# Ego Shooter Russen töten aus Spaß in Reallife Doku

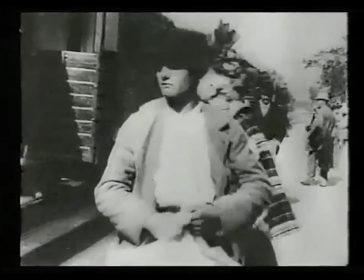Aber der Glaube, dass uns Bilder die Wirklichkeit neutral und objektiv zeigen, ist auch nach über 100 Jahren ungebrochen.
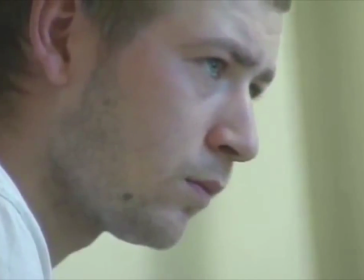Gleichzeitig sind die Möglichkeiten der Manipulation durch neue Produktionstechniken enorm gewachsen.
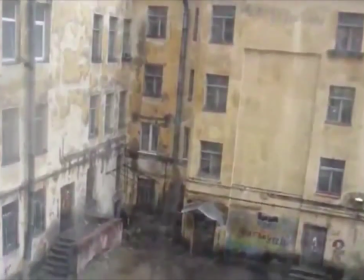Bilder können die Wirklichkeit niemals originalgetreu zeigen.
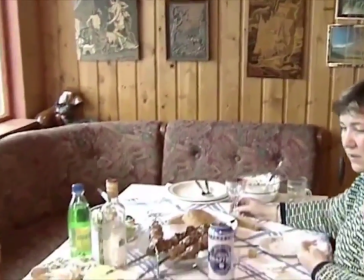Sie sind immer etwas Künstliches und Gemachtes und von der Absicht des Filmemachers beeinflusst.
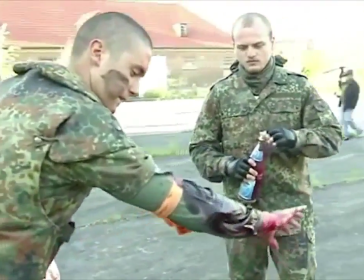Bilder können gezielt manipuliert werden, um erfundene Geschichten glaubhaft zu präsentieren oder den Zuschauer zu beeinflussen.
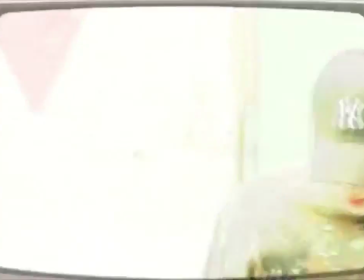An diesem Beispiel soll gezeigt werden, wie diese Techniken funktionieren.
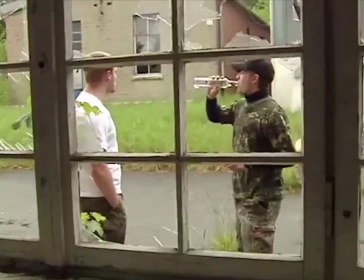Die Kamera zeigt uns ein Bild der Welt. Und dieses Bild ist immer ein inszeniertes.
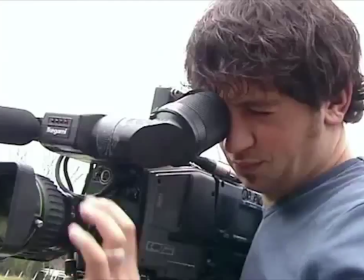Die Inszenierung beginnt beim Kameramann, denn wir sehen nur das, was er uns durch die Kamera zeigt.
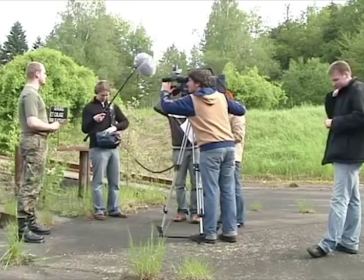Seine Sichtweise von Welt und Menschen ist es, die wir in jeder Kameraeinstellung sehen.
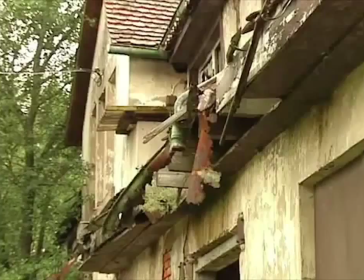Daraus entsteht unser Bild der Welt. Aber manchmal ist das, was wir nicht sehen, wichtiger als das, was wir sehen.
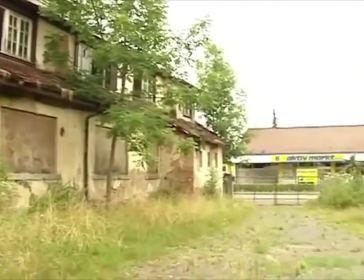Eine kleine Änderung des Bildausschnittes bewirkt bereits eine Änderung der Bildaussage.
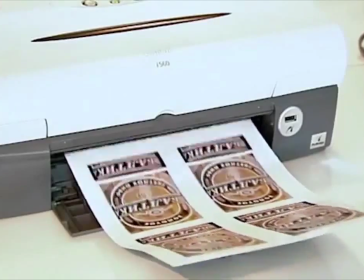Wir schreckten in diesem Film auch nicht davor zurück, die Umgebung zu verändern, um unsere Bilder glaubhafter zu machen.
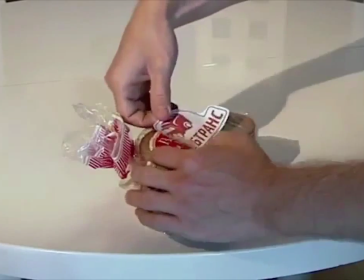Die Grenze zur Manipulation ist hierbei deutlich überschritten. Dies wird jedoch vom Zuschauer nicht bemerkt.
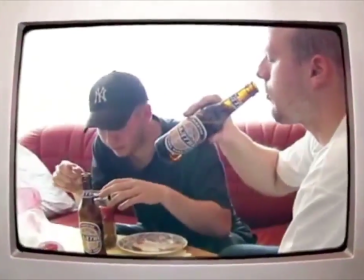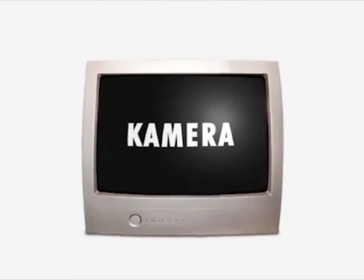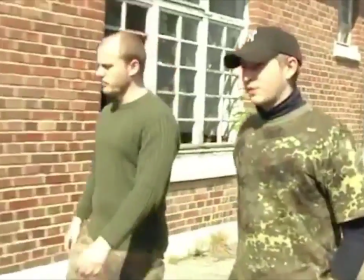Die Kameraführung ist entscheidend für die Wirkung der Bilder.
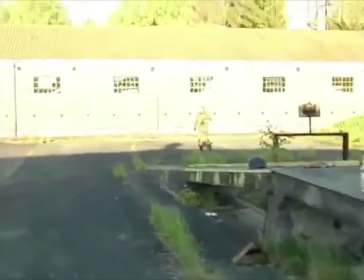Die bewusst eingesetzte Schulterkamera produziert hier verwackelte Aufnahmen, die uns aus Nachrichtensendungen und Reportagemagazinen vertraut sind.
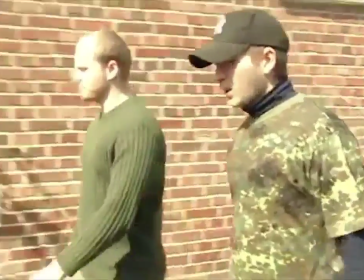Auch völlig unbedeutende Ereignisse erscheinen aus der Perspektive einer bewegten Kamera wichtig und spannend.
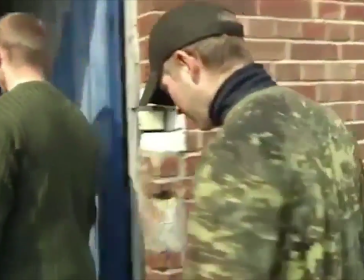Denn wir haben gelernt, diese Bilder ernst zu nehmen.
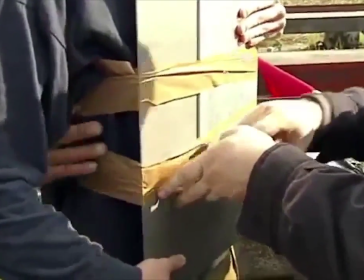Alleine mit der Aufnahmetechnik lässt sich so der Eindruck einer seriösen Berichterstattung schaffen.
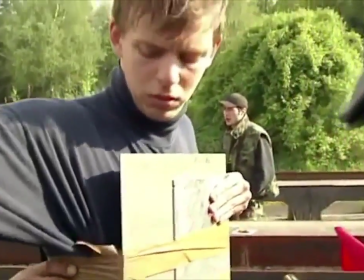Ganz gleich, wie absurd das Thema ist.
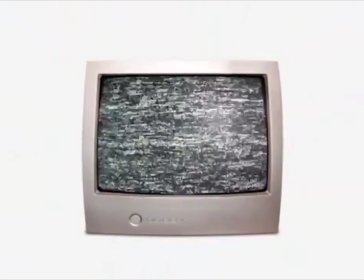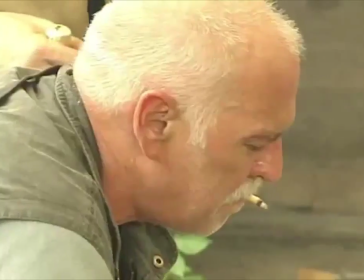Bilder greifen bewusst Vorurteile auf, um mit gesellschaftlichen Klischees zu spielen.
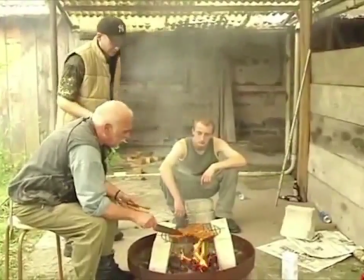Unsere Vorurteile werden dadurch bestätigt und unsere Erwartungshaltung befriedigt.
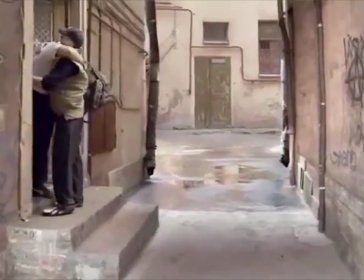Waffen, Wodka und heruntergekommene Hinterhöfe erhöhen in unserem Film die Glaubwürdigkeit.
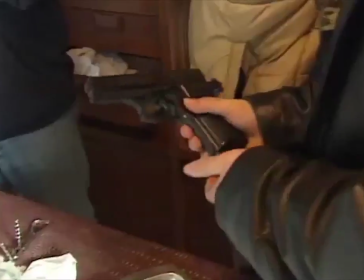Das vermeintlich vertraute Russland hat mit der Wirklichkeit nichts zu tun.
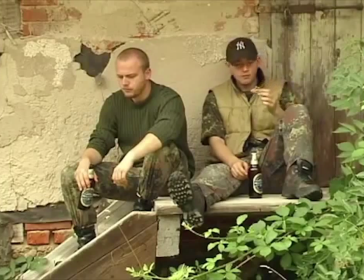Wir haben kein einziges Bild in Russland gedreht und trotzdem eine russische Geschichte erzählt. Mit den passenden Klischees hätte es auch eine französische sein können.
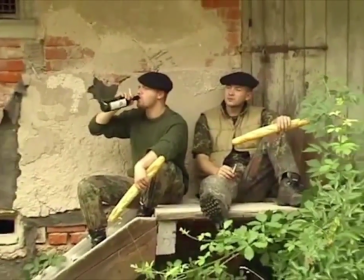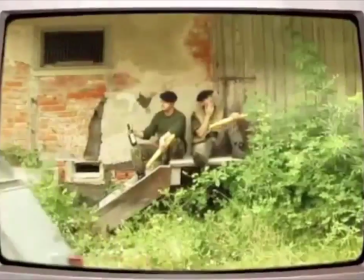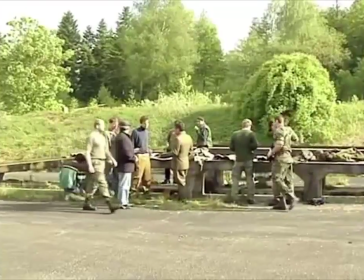Mit Geld kann man jede Geschichte kaufen und verkaufen.
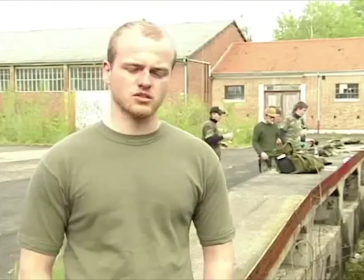Unsere Darsteller haben kein Honorar bekommen und trotzdem überzeugend gespielt.
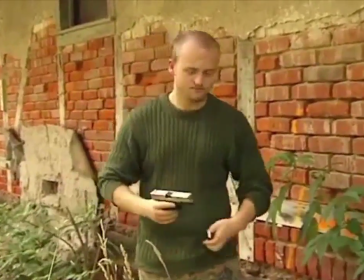Übrigens mit Schreckschusswaffen.
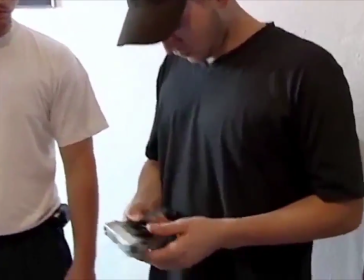Etwas Russisch mussten sie natürlich sprechen, wenn auch die Übersetzung nicht immer korrekt war.
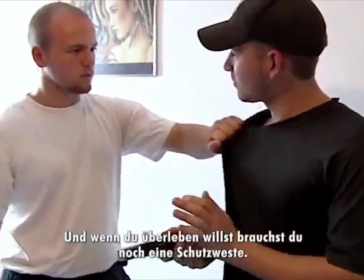Wenn du gut essen willst, dann musst du viel arbeiten.
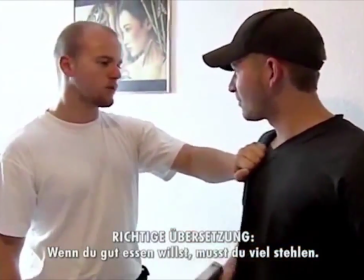Если хочешь хорошо кушать, надо много воровать, знаешь?
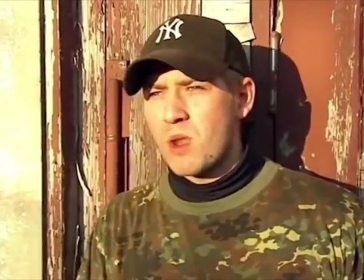Ob Wahrheit oder Lüge. Schon durch die Auswahl der Bilder werden Personen charakterisiert und ins gewünschte Licht gerückt.
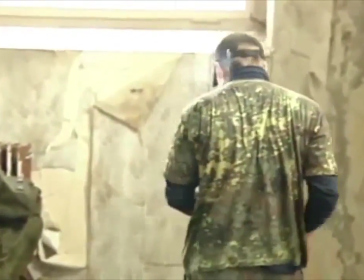Es liegt völlig in der Hand des Filmemachers, wie die Person vom Zuschauer gesehen wird.
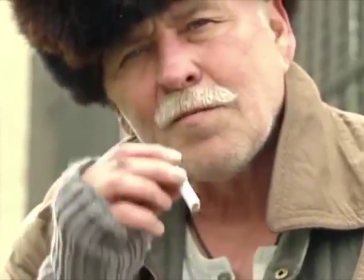Sympathisch oder unsympathisch. Gut oder böse.
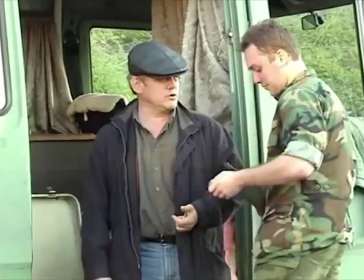Auch Kleider machen Leute.
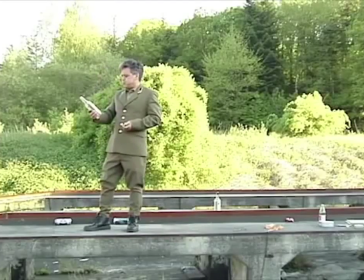Wenn die richtige Person die richtige Kleidung trägt, erhöht das die Glaubwürdigkeit. Über ihren wahren Charakter sagt das nichts aus.
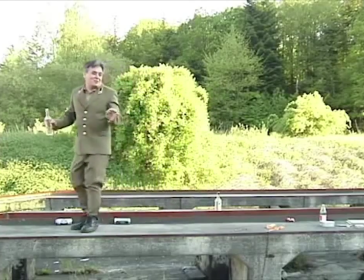Kalinka, kachipka, kalinka, maja, satu jagda, malinka, malinka, maja.
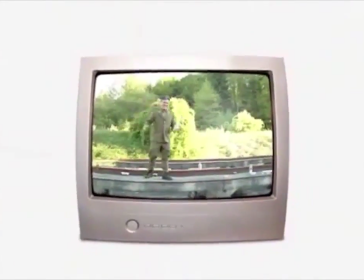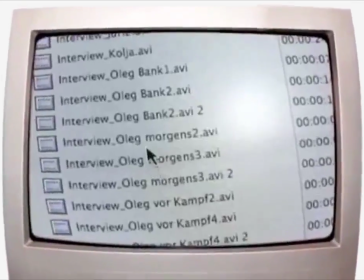Die Montage ist das mächtigste Werkzeug des Filmemachers.
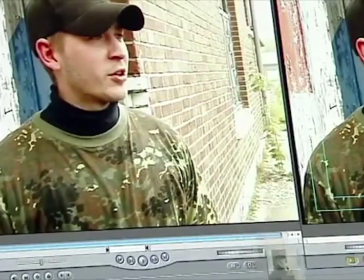Die gefilmten Bilder werden am Schnittplatz gezielt montiert und ergeben so die Geschichte.
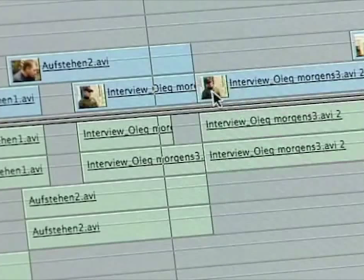Je nach Montage wird die Geschichte spannend oder langweilig, dokumentarisch oder sinnentfremdet.
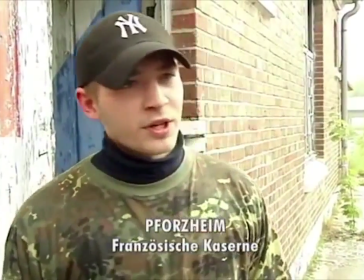Die Montage kann zusammenfügen, was nicht zusammenpasst. Zeit und Raum werden neu konstruiert.
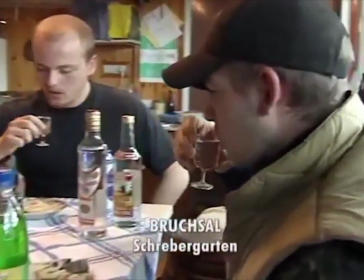So wurde hier gänzlich unterschiedliches Bildmaterial zu einer logischen Geschichte verwoben.
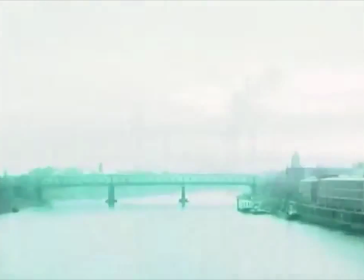Die Wirklichkeit wird bei der Montage immer verzerrt und nicht selten verfälscht.
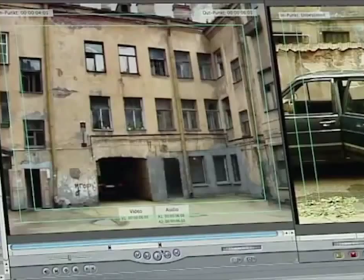Mithilfe der digitalen Technik ist das Bearbeiten von Bildern einfach geworden.
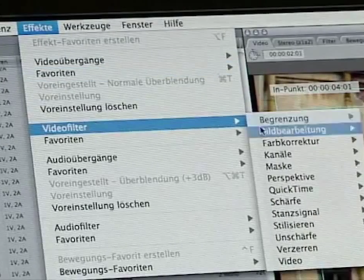Doch jede Bearbeitung, auch aus ästhetischen Gründen, ist eine Veränderung am Bild.
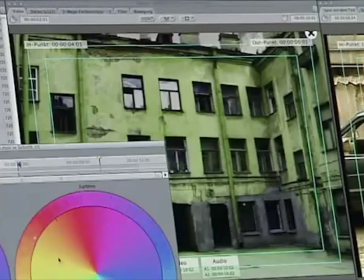Es stellt sich die Frage, wo die Manipulation anfängt.
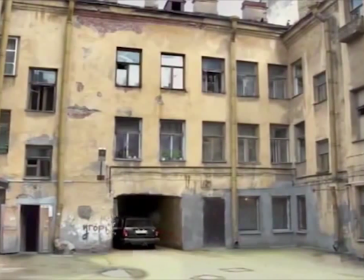Welchen Bildern können wir überhaupt noch trauen? Selbst haarsträubende Fälschungen bleiben meist unbemerkt.
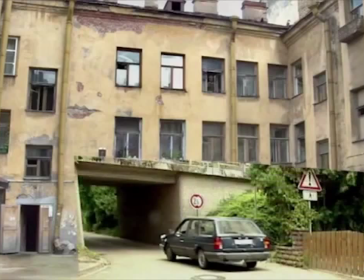Mit digitaler Technik haben wir Objekte in Bilder eingefügt und ganze Drehorte neu konstruiert.
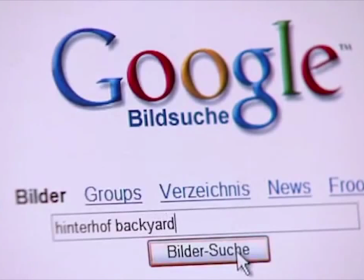Die hier gezeigten Tricks hätten auch einfacher realisiert werden können, beispielsweise durch das Drehen an geeigneten Orten.
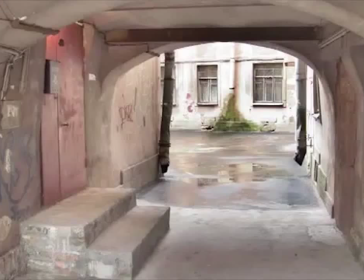Doch hier sollte bewusst gezeigt werden, wie schwer selbst gravierende Fälschungen zu erkennen sind.
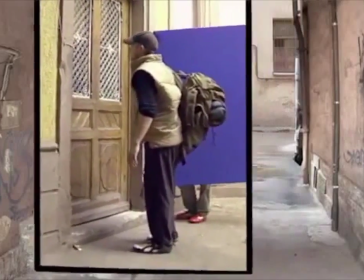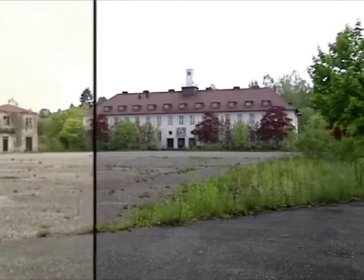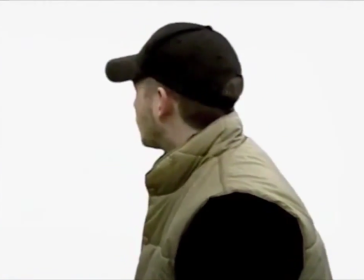Aus künstlichen und verfälschten Bildern wurde eine Scheinwelt geschaffen und dem Zuschauer als wahre Wirklichkeit präsentiert.
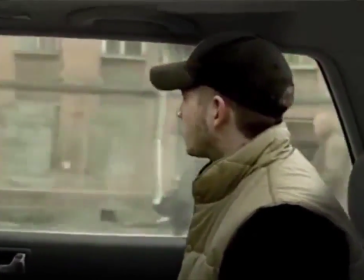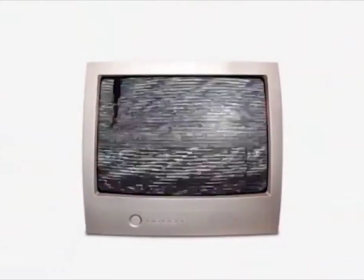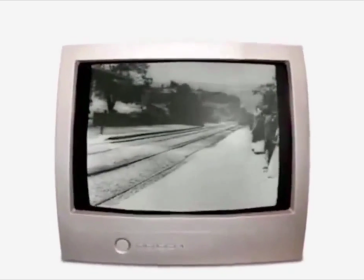Harold Evans, ein bekannter Journalist, brachte es auf den Punkt.
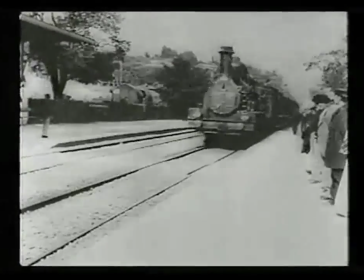Die Kamera kann nicht lügen, aber sie kann ein Mittel zur Unwahrheit sein.
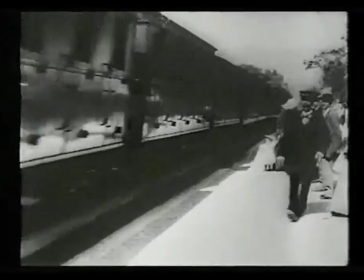Wir müssen ein Bewusstsein für die Macht der Bilder entwickeln und für den schmalen Grat zwischen Wahrheit und Manipulation.
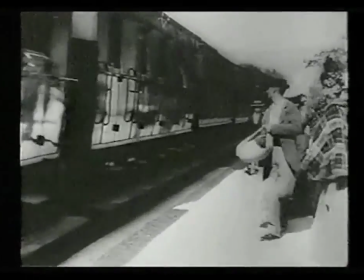Denn Bilder sind immer etwas Künstliches und werden nie ohne Absicht gezeigt.
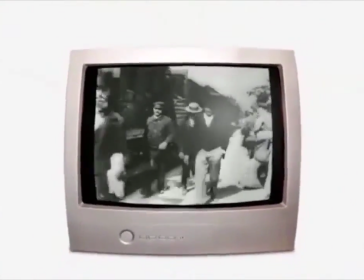Objektive und unverfälschte Bilder gibt es nicht. Zwei Dinge sollten wir deshalb nie vergessen.
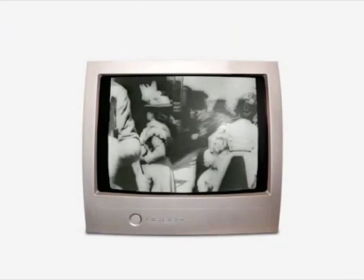Kein Bild kann die Wirklichkeit ersetzen. Und wir können jederzeit abschalten.